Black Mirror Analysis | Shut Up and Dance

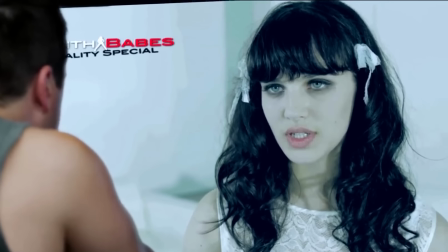4:17 Despite being somewhat of a taboo, the widespread availability of sexual content seems to be the main form of media the episode pays attention to.
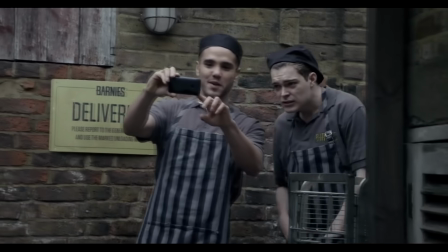4:24 When Kenny's at work, the two guys from the kitchen are looking at something pornographic on a phone.
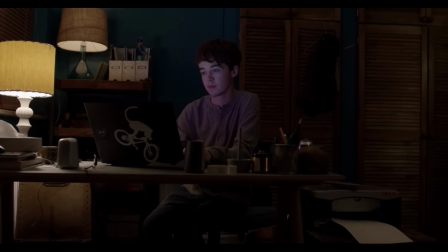4:29 Kenny is able to get hold of child pornography on his laptop, Hector was able to hook up with a prostitute online,
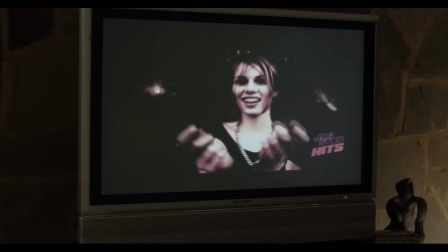4:34 even Kenny's sister's music video is overtly sexual in nature. Both Kenny and Hector's online endeavours are documented automatically.
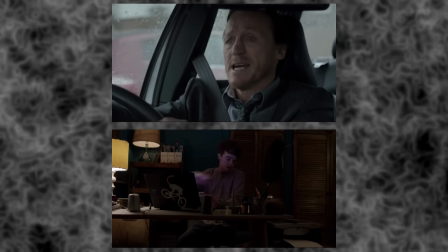4:41 Web history and social media communication can be used as evidence against you.
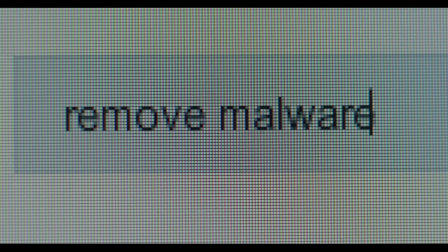4:46 Perhaps here we are warned that despite how widely accessible and wonderfully free it all is, it comes at a price if you're not careful of what you're doing online.
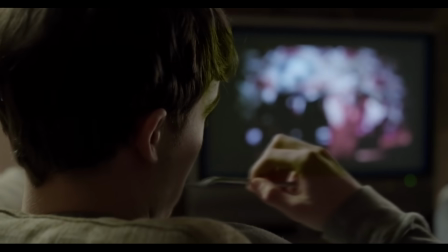4:53 The music video segment is quite interesting to analyse also because at first it appears to us that Kenny is alone and watching something pornographic.
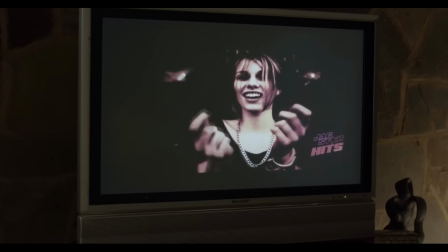5:01 It's edited so brilliantly that we immediately assume the worst is going to play out right here, until the hearts start popping up and it cuts straight to his sister texting away.
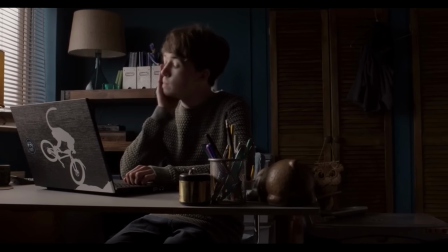5:09 The familiarity we as the audience experience when we see Kenny running the malware removal
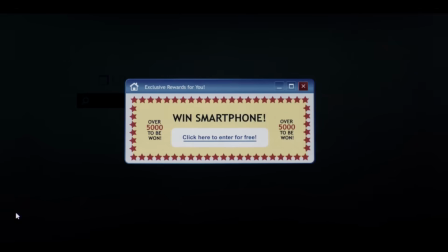5:14 program reminds us of the awful experience of having to remove a virus from a computer.
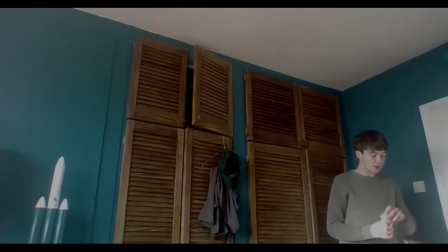5:19 The unnatural sounds playing in the background when we see him through the low-quality images of his webcam enforces
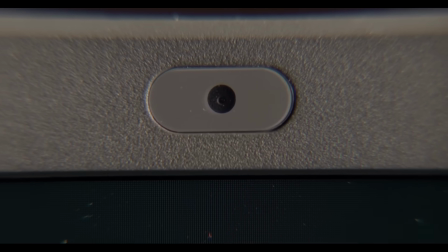5:24 this idea of an all-seeing eye ready to capture the hard evidence of an unspeakable crime.
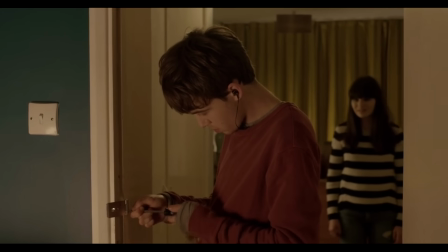5:29 Despite all of Kenny's preventative measures, installing a lock on his door, as well as ensuring the destruction of evidence,
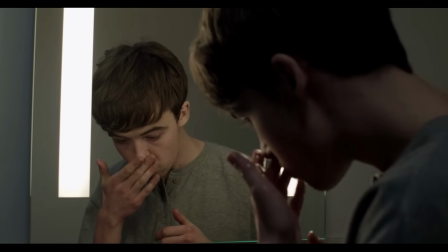5:35 sniffing his fingers after washing them, this will not allow for complete privacy or escape from his crime.
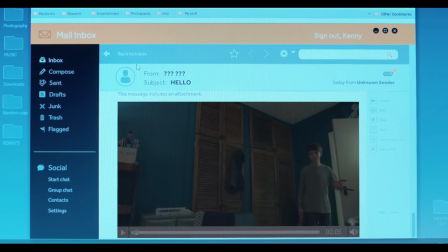5:40 When he sees the email with the video of him masturbating, it emphasizes the power that the hacker possesses over him. This is an absolutely terrifying moment given how much of an awkward situation he's in now that he's at their mercy.
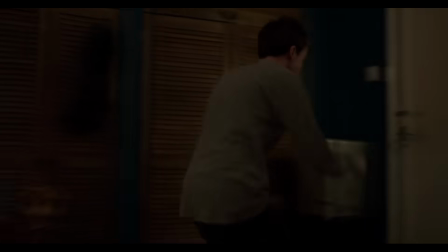5:52 He closes the laptop in horror, feeling vulnerable not only because somebody watched him perform a sexual act, but also fear of what might happen to that video.
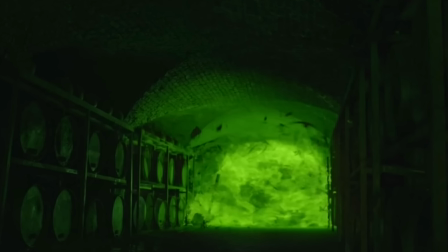6:00 Most are aware of how information and images can spread on the internet like wildfire these days,
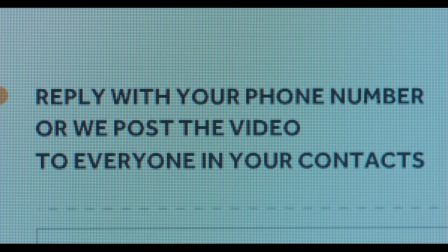6:05 but due to Kenny being a relatively unknown and ordinary guy, mass exposure wouldn't exactly punish him in any way.
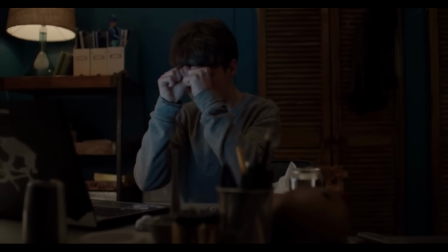6:11 Therefore, informing everybody he knows would be the better option to truly destroy him for what he's done.
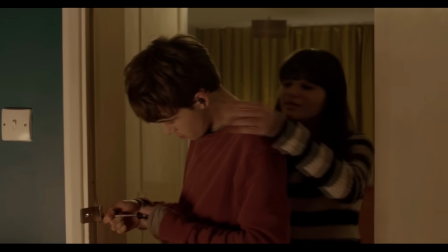6:16 Given that his contacts are going to be people he's in touch with most, removing those closest to him would truly make him the biggest social outcast in the world.
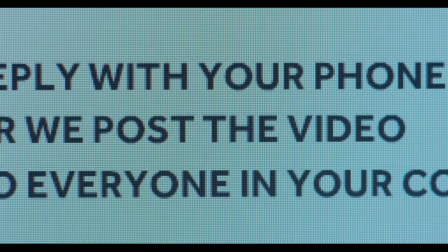6:25 A prisoner, if you like.
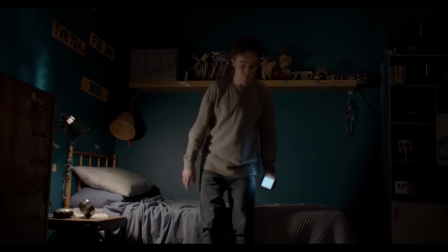6:26 This imagery is expressed when the camera 180 degrees from his desk to his bed, a disorienting movement of the camera to emphasize the lack of space he truly has.
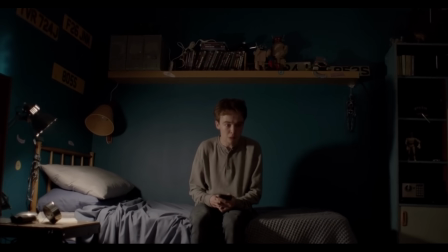6:34 Is anywhere safe from being seen? Like a prisoner in a cell, the amount of space he has decreases as the frame around him gets closer and closer.
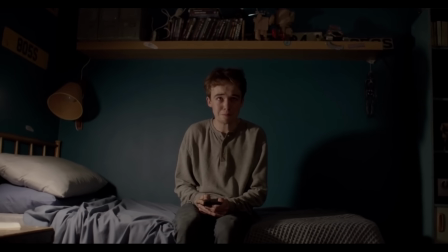6:42 No doubt his paranoia at this point must be absolutely rampant.
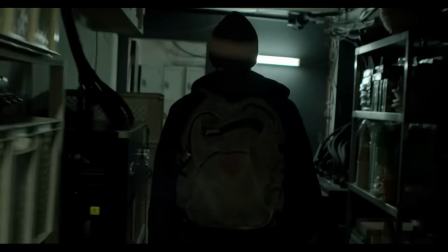6:45 The next day, Kenny goes to work and the camera once again perfectly demonstrates his paranoia by using handheld shots that stalk him around his area of the workplace.
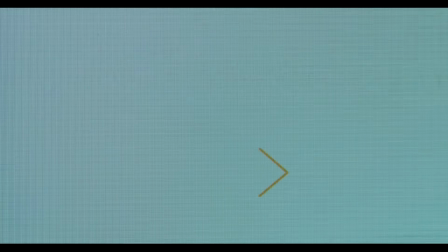6:54 He then starts receiving more texts with commands, which I find interesting because he's almost being presented as though he is being turned into a robot.
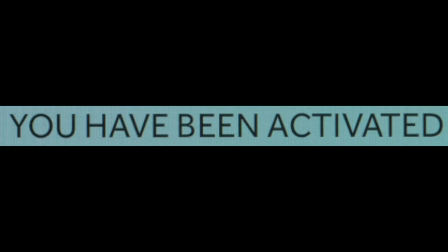7:02 The phrase, "you have been activated," indicates to me that he's had his power switch flicked on and now he must obey the commands of his master.
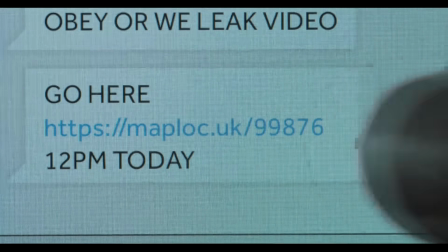7:09 Even more interesting is that because we never see any human element to the hacker,
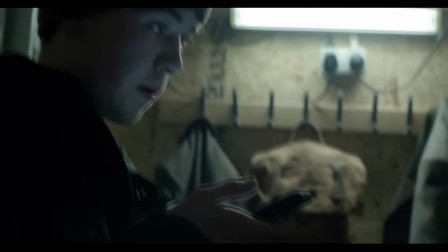7:12 we can draw the conclusion that this technology is controlling him, the opposite of how we think of humans controlling machines.
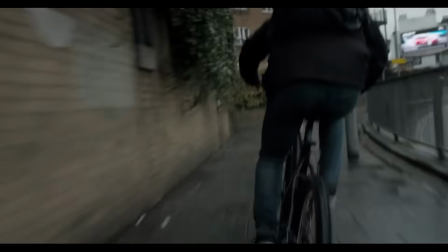7:18 Even the montage of his 15-mile cycle ride is intercut with footage of his GPS,
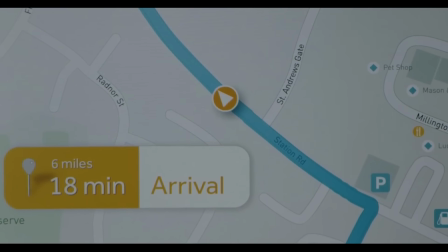7:23 implying that he has been reduced to a symbol on a screen for the amusement of these hackers.
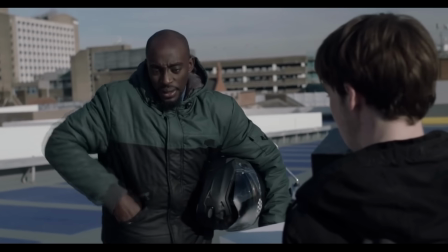7:28 We see several other slaves, or robots if you like, with a similar terrified countenance.
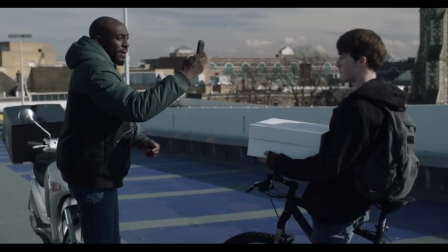7:32 Due to them all being threatened with doxing simultaneously, this operation has the potential to be absolutely massive.
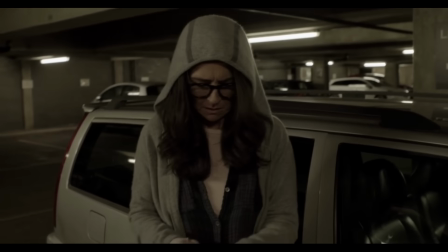7:38 It's even scarier when you consider the notion that most people who actively use the internet probably have information about them online that they would rather keep to themselves.
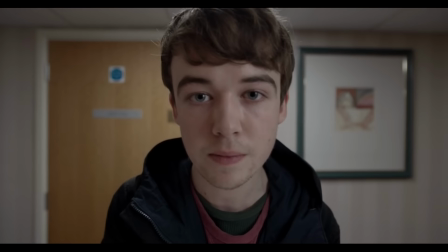7:46 Anybody could be a victim of this crime. When it is so readily available to a hacker, they can pick and choose selectively what exactly can be used to break them.
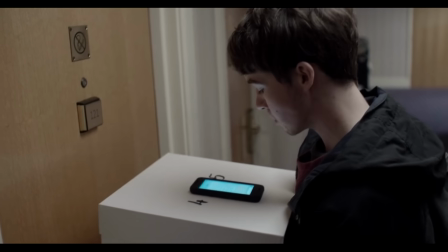7:54 This is seen when Kenny is directed to say that Mindy sent the cake to Hector.
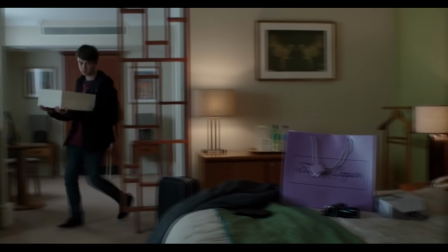7:58 No other word would have convinced Hector to open that door to a stranger, and yet the hacker was able to put a complete stranger holding a cake into his hotel room.
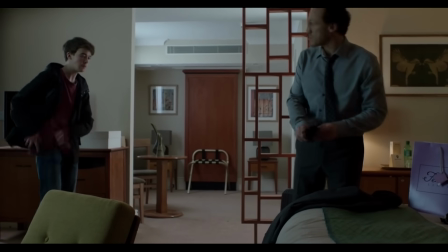8:06 Inside the room, we see almost the same nightmare unfold as we saw in Kenny's bedroom.
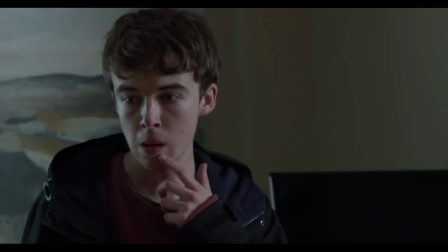8:10 The camera on the bed acts as more evidence of sexual deviance, filling the viewer with dread as we hear Hector vomiting in the bathroom.
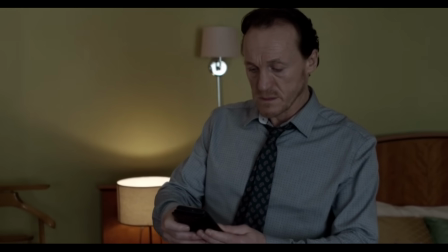8:17 It gives me the impression that this is not the first time Hector has engaged in this type of activity.